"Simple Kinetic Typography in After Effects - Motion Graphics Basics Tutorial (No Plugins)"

So how about we shorten this by about half, and that is gonna be at the 12 frame mark.
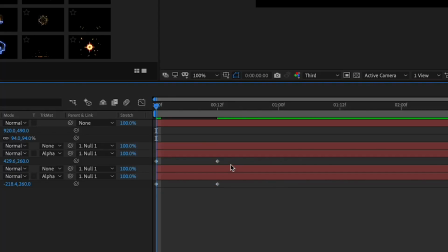[8:22]
So let's go ahead and drag this end keyframe to the 12 frame mark right here in the timeline.
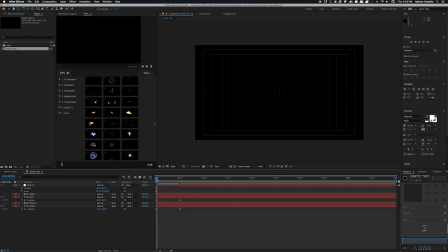[8:27]
Okay, so this timing feels a little bit better, but if we stagger the animations between this text, we're gonna get something way more interesting. And not only that, but we can actually direct the viewer on how to actually read the text. So if you've ever watched a commercial or a trailer and you've seen text animate on one at a time,
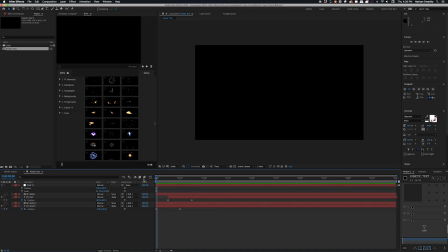[8:46]
you're gonna notice that you're actually reading the text in the order that it animates on.
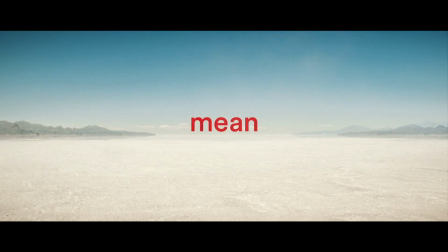[8:50]
Not only does that allow you to sometimes read faster, but it's a really great tool for telling a story with text and motion design together. This makes animating on and revealing text in a specific order a really great technique to enhance your communication with motion design.
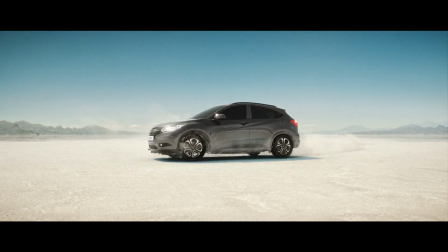[9:05]
Just take a look at this Apple trailer, which freaking kills it. Which is pretty much an idea that they also got from this Honda commercial.
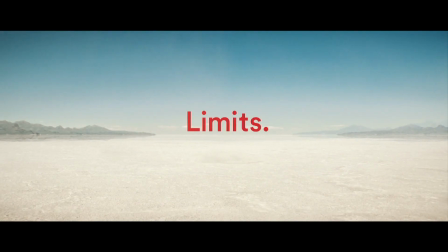Shoot, we even do this on the channel intro whenever you guys are watching. Yeah, now you guys have your own reveal to mess around with, and you guys can make this text say whatever, but let's go ahead and add in a little bit more flair to make this pop,
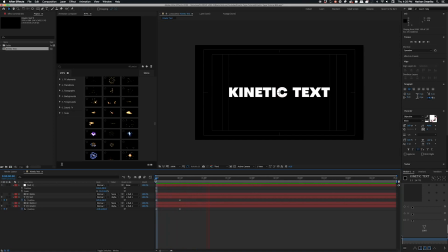[9:45]
because sure, the animation feels fast enough, but it still feels a little bit robotic and stiff. So the timing of this animation is a little bit better, but it still feels robotic and stiff,
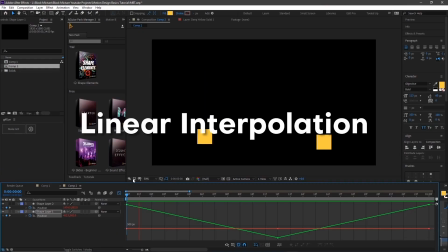[9:56]
and that's mainly because its speed is linear, and that just means that it's going in a straight line at a constant speed.
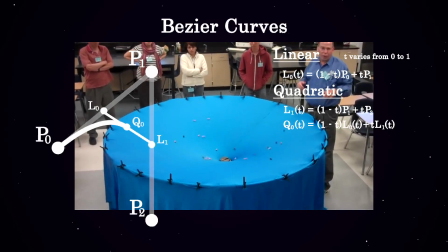[10:02]
Let's go ahead and add a nice bezier to it. I normally use plugins like Motion, or I think even Duik might let you do this too,
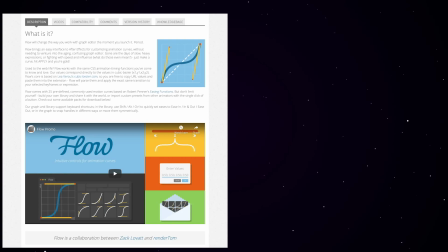[10:11]
but there's quite a few plugins that allow you to make these animation tweens a lot faster and easier. But if you don't have a plugin, don't worry, you can go ahead and do this right in After Effects with the bare bones minimum as well.
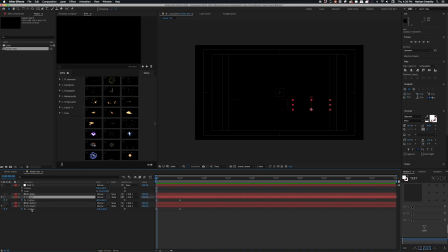[10:23]
So if you're interested in doing that, what you want to look for is this graph icon right here.
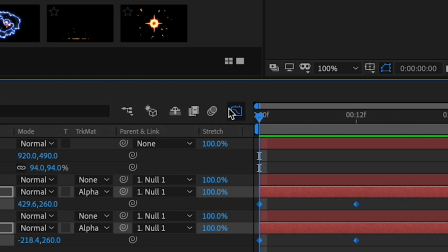[10:28]
It's going to become your best friend, and it is the animation graph editor.
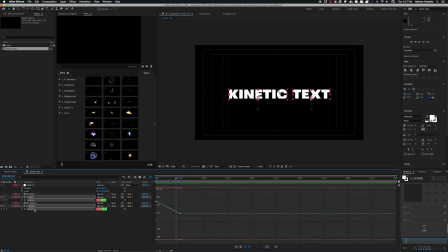[10:31]
So let's go ahead and click on this, and once we pull this up, if we have that layer selected, we're going to go ahead and right click in the graph and select edit speed graph. And as you can see, we have just a straight line, and if we hit play on the timeline, you're going to see this animation looks super stiff.
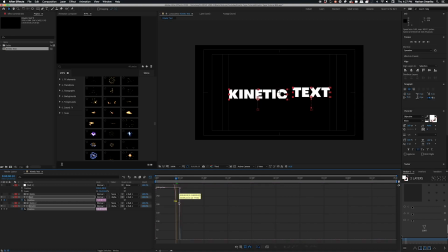[10:48]
But once we click on these two little handles here, it's going to start to make a nice curve, and that just means that the animation speed is ramping up and slowing down.
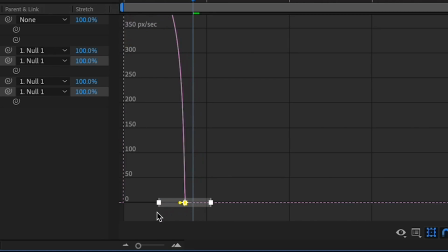[10:57]
The position is still at the same points at the same time, it's just the time it takes for them to get in between them, or the interpolation is getting altered based on this curve. I really love a nice ramp up and ramp down, that way the animation feels poppy,
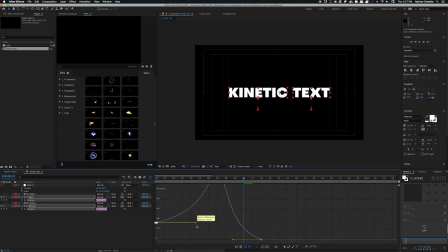[11:11]
and especially for something so short like this, I think we can go ahead and get away with that. You guys can also play around with the animation editor. Not really like any hard set rules, though there are some graphs that I use time and time again, and a lot of other animators use, just because they mimic certain aspects of the natural motion of things. There's all kinds of them. Don't worry about it when you're just starting out, though.
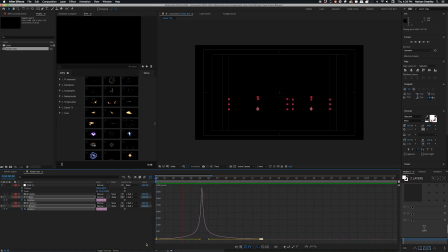[11:33]
Make sure you go ahead, play around with the animation curve editor, and see how After Effects interpolates between keyframes. Okay, so this looks pretty good. Now to close the graph editor, all you gotta do is click on this graph icon again. Bam, it disappears. So if we stagger these clips again, I'm thinking that this is a pretty decent animation.
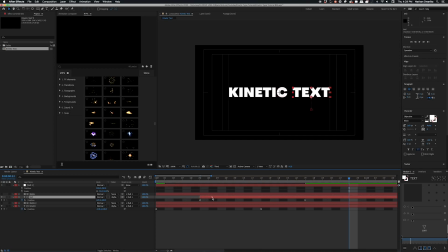[11:52]
You can stop here, but I think it would look even cooler with a really subtle scale up effect as well for that second text. Okay, so to add a scale effect, let's go back to the null object that we created earlier. We're gonna press S on our keyboard. This is gonna pull up the scale properties.
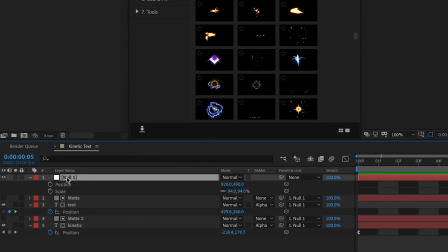[12:09]
The same way that we added a position keyframe for the text, we're gonna do this with the null object, but with the scale properties.
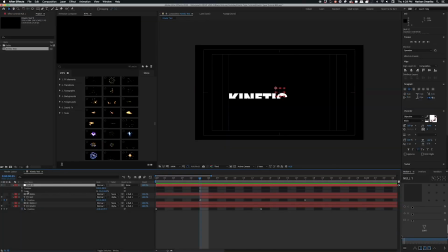[12:15]
So go ahead and click on that stopwatch icon, and that's gonna make a brand new keyframe.